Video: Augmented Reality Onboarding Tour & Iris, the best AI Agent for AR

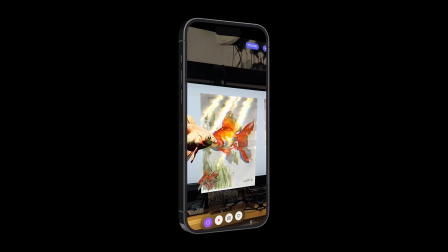0:00 Welcome to a new Painter.me tutorial. Today we're going to turn simple media layers into an augmented reality artwork.
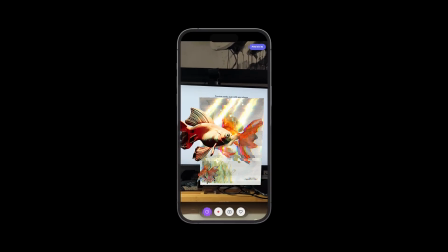0:10 And yeah, Painter.me now gives you more control over your creative space,
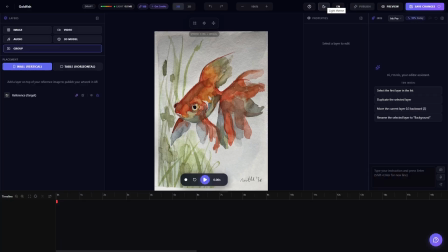0:15 with both light mode and dark mode, so you can choose the interface that matches your workflow. Also, whenever you need a quick guide, just tap the question mark icon at the top of the screen.
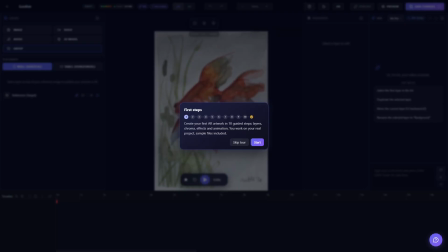0:29 There you'll find onboarding tips for layers, effects, keyframes, and everything you need to start building. So, in this tutorial, we'll create an AR composition in 10 easy steps using our onboarding tool. We'll begin by importing a PNG image.
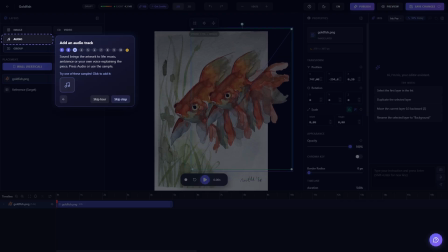0:49 Then we'll move it, scale it, and place it exactly where we want inside the scene. And once the whole composition is in place, we'll come back and reposition it so it fits the scene perfectly. Next, we'll add an audio track to create a bit more atmosphere.
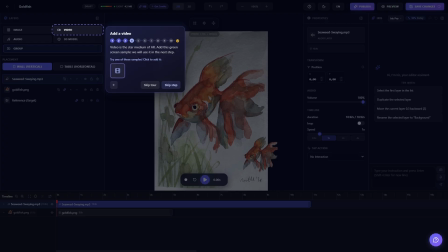1:09 Then we'll bring in a video layer and use chroma key to remove the black background.
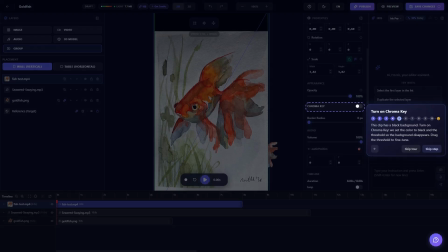1:15 And just to note, in this case we'll be keying out black instead of green. After that, we'll switch on the glitch effect on the video layer to give the artwork a bold digital texture.
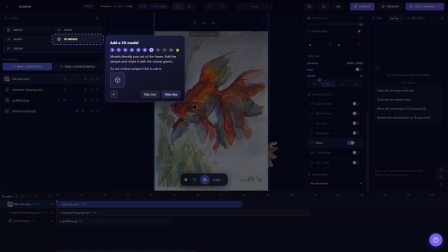1:28 And finally, we'll add a 3D layer to the scene. This one will sit in front of the video, and it's the layer we're going to animate with keyframes, so you can see how easy it is to create motion inside Painter.me.
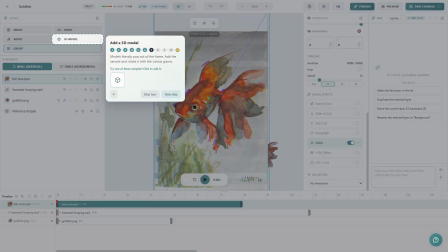1:42 Now, let's animate this 3D model.
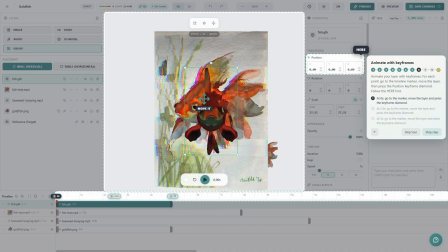1:45 And since you've already seen quite a bit of the interface in dark mode, we're going to continue in light mode. First, we'll move the 3D fish layer to our starting point and add a position keyframe.
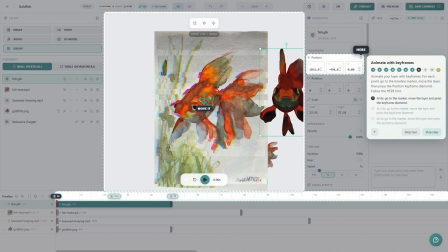1:57 We'll place it on the right side of the scene. Then, we'll move along the timeline, for example, to 2.5 seconds,
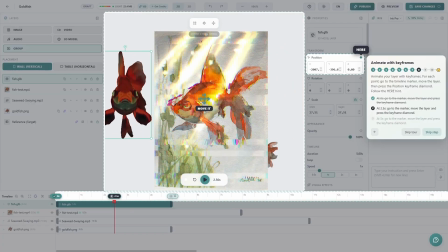2:05 place the model on the left side, and add another position keyframe. Finally, we'll go to the 5-second mark, move the fish all the way to the right, and add one more position keyframe.
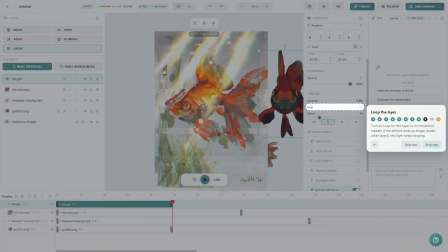2:18 And there we go. This creates a simple back and forth movement, like the fish is swimming from one side to the other.
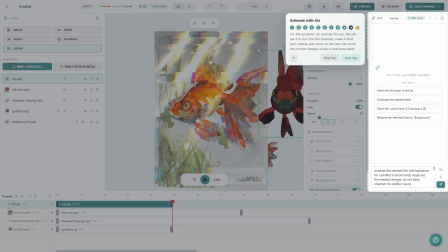2:26 But we're not done yet. This is just the base animation. Now, for the final touch, we'll use Iris, Painter.me's AI assistant, to help us refine the movement and generate more rotation and motion keyframes.
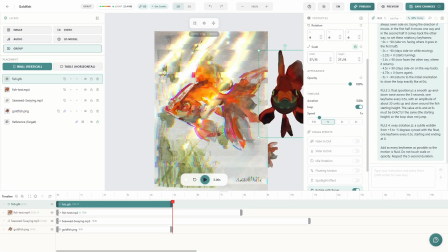2:41 Now that we've finished the 10 onboarding steps, let's keep refining a few things so you can see some of the really interesting ways Iris can help.
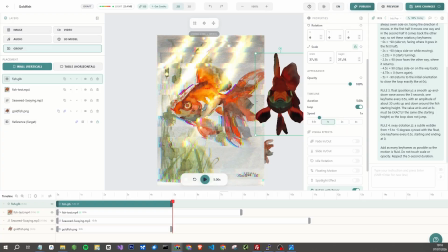2:52 And now, a little moment of suspense while Iris processes the new keyframes it needs to create. This is the exciting part. And as you can see, Iris has created a lot of new keyframes for us.
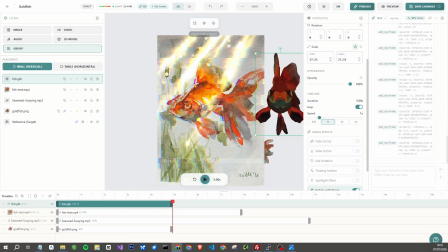3:06 This adds a gentle floating motion to the artwork, almost like a fish slowly swimming in circles.
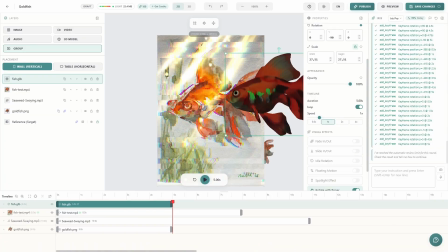3:13 It's a simple way to make the scene feel more alive, more organic, and a little bit magical.
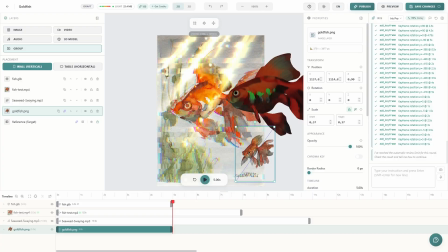3:21 While we keep that suspense going, we'll fix a PNG image layer with a transparent background that was sitting behind the video. We'll increase its Z position so it moves forward and sits exactly where we need it in the scene.
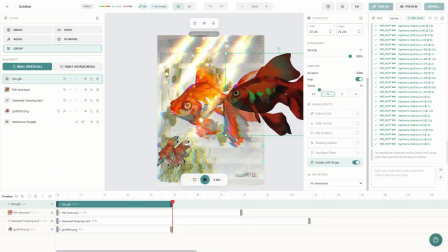3:37 Alright, moment of truth. Let's hit play and see how this fish comes to life.
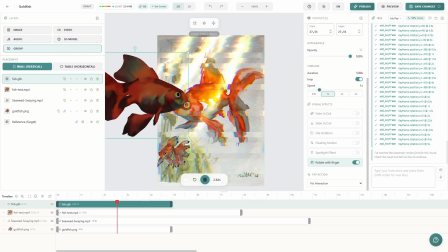3:45 Oh wow, okay, that looks really good.
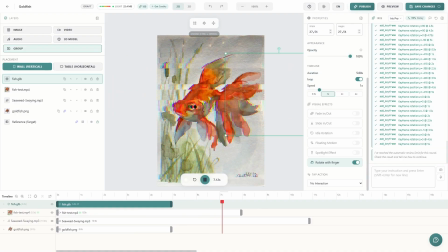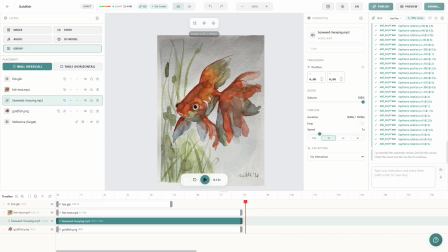3:54 We'll also adjust all the layers so they end at 8 seconds, which is the duration of our looped video.
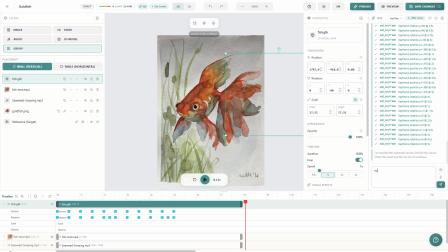4:01 This way, everything stays perfectly synced and the whole composition moves together.